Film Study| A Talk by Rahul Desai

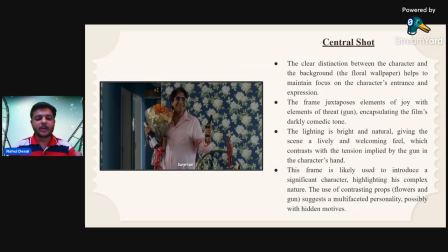8:09 We can also observe the hidden motives of character and hidden motives of virtual things. This is a close-up shot.
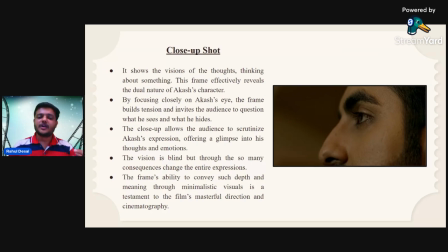8:25 It shows the vision of the thoughts thinking about something. This frame effectively reveals the dual nature of Akash character. By focusing closely on Akash eye, the frame builds tension,
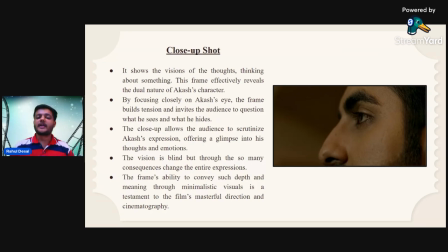8:42 invites the audience to question what he sees and what he hides. This close-up scene, we should have the major two questions, like what he sees and what he hides about the situations.
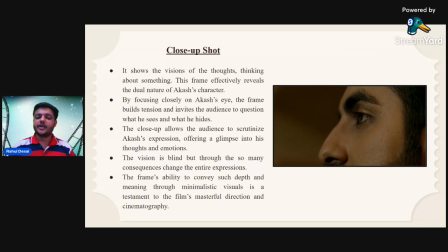9:02 The close-up allows the audience to scrutinize Akash expression, offering a glimpse into his thoughts and emotion.
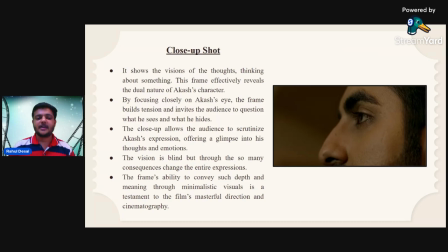9:15 Akash expression evoke the emotional depth and thoughts creation of thoughts. The vision is blind, but through the so many consequences, change the entire expression.
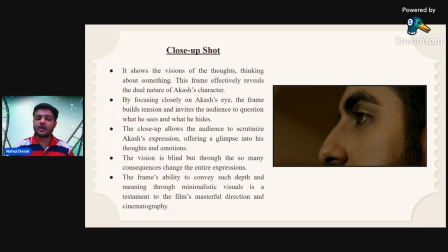9:31 The frame's ability to convey such depth and meaning thought, minimalistic visual is a testament to the film's masterful direction and cinematographic. Here we can also learn about the direction and cinematographic.
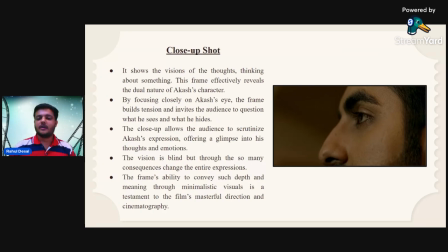9:49 Here the close-up shot teach us lot of things, lot of thoughts, and a lot of hidden meaning of the posture, and frame.
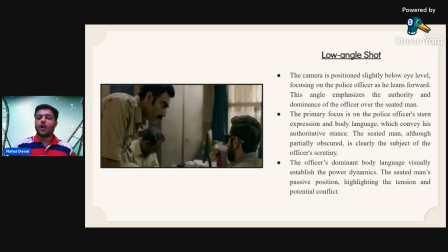10:03 Low angle shot. Here in this frame, we can see the cinematic angles, cinematic lineup in this frame. The camera is positioned slightly below eye level, focusing on the police officer as he leans forward.
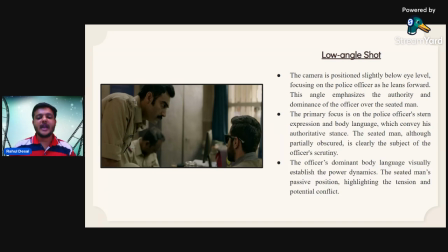10:22 This angle emphasizes the authority and dominance of the officer over the seated man. The primary focus is on the police officer's tone, expression, and body language, which convey his authoritative stance.
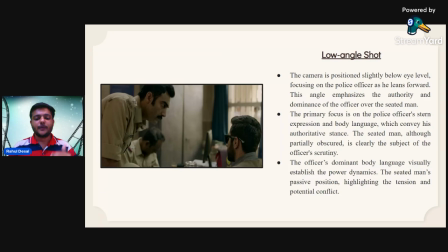10:40 The seated man, although particularly obscure, is clearly the subject of the officer's scrutiny. The officer's dominant body language visually established the power dynamics.
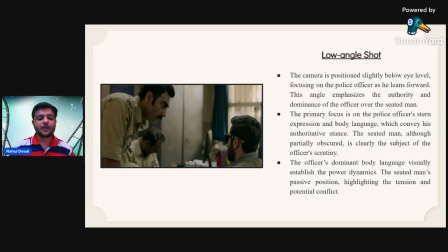10:55 This position of police officer also explore the power dynamics and overpowering the situation. He tries to control the situation and overpowering the on the situations.
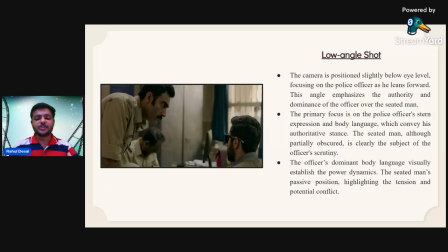11:15 Establish the power dynamic, the seated man's passive positions, highlighting the tension and potential conflict. On the other side, the seated man fight with the consequences, fight with the inner thoughts, fight with the potential conflict,
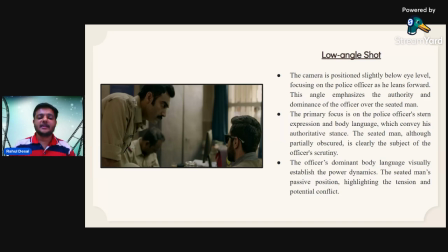11:35 and fight with the tension and complexity which is happen in his thoughts.
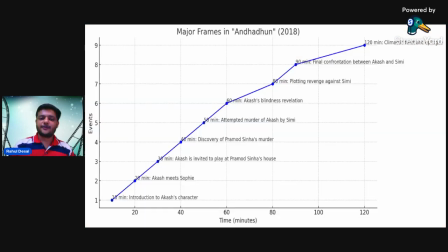11:44 This is the graph of major frames in this movie Andhadhun, and with timelines. Here you can observe the some major frames and timelines of the major frames.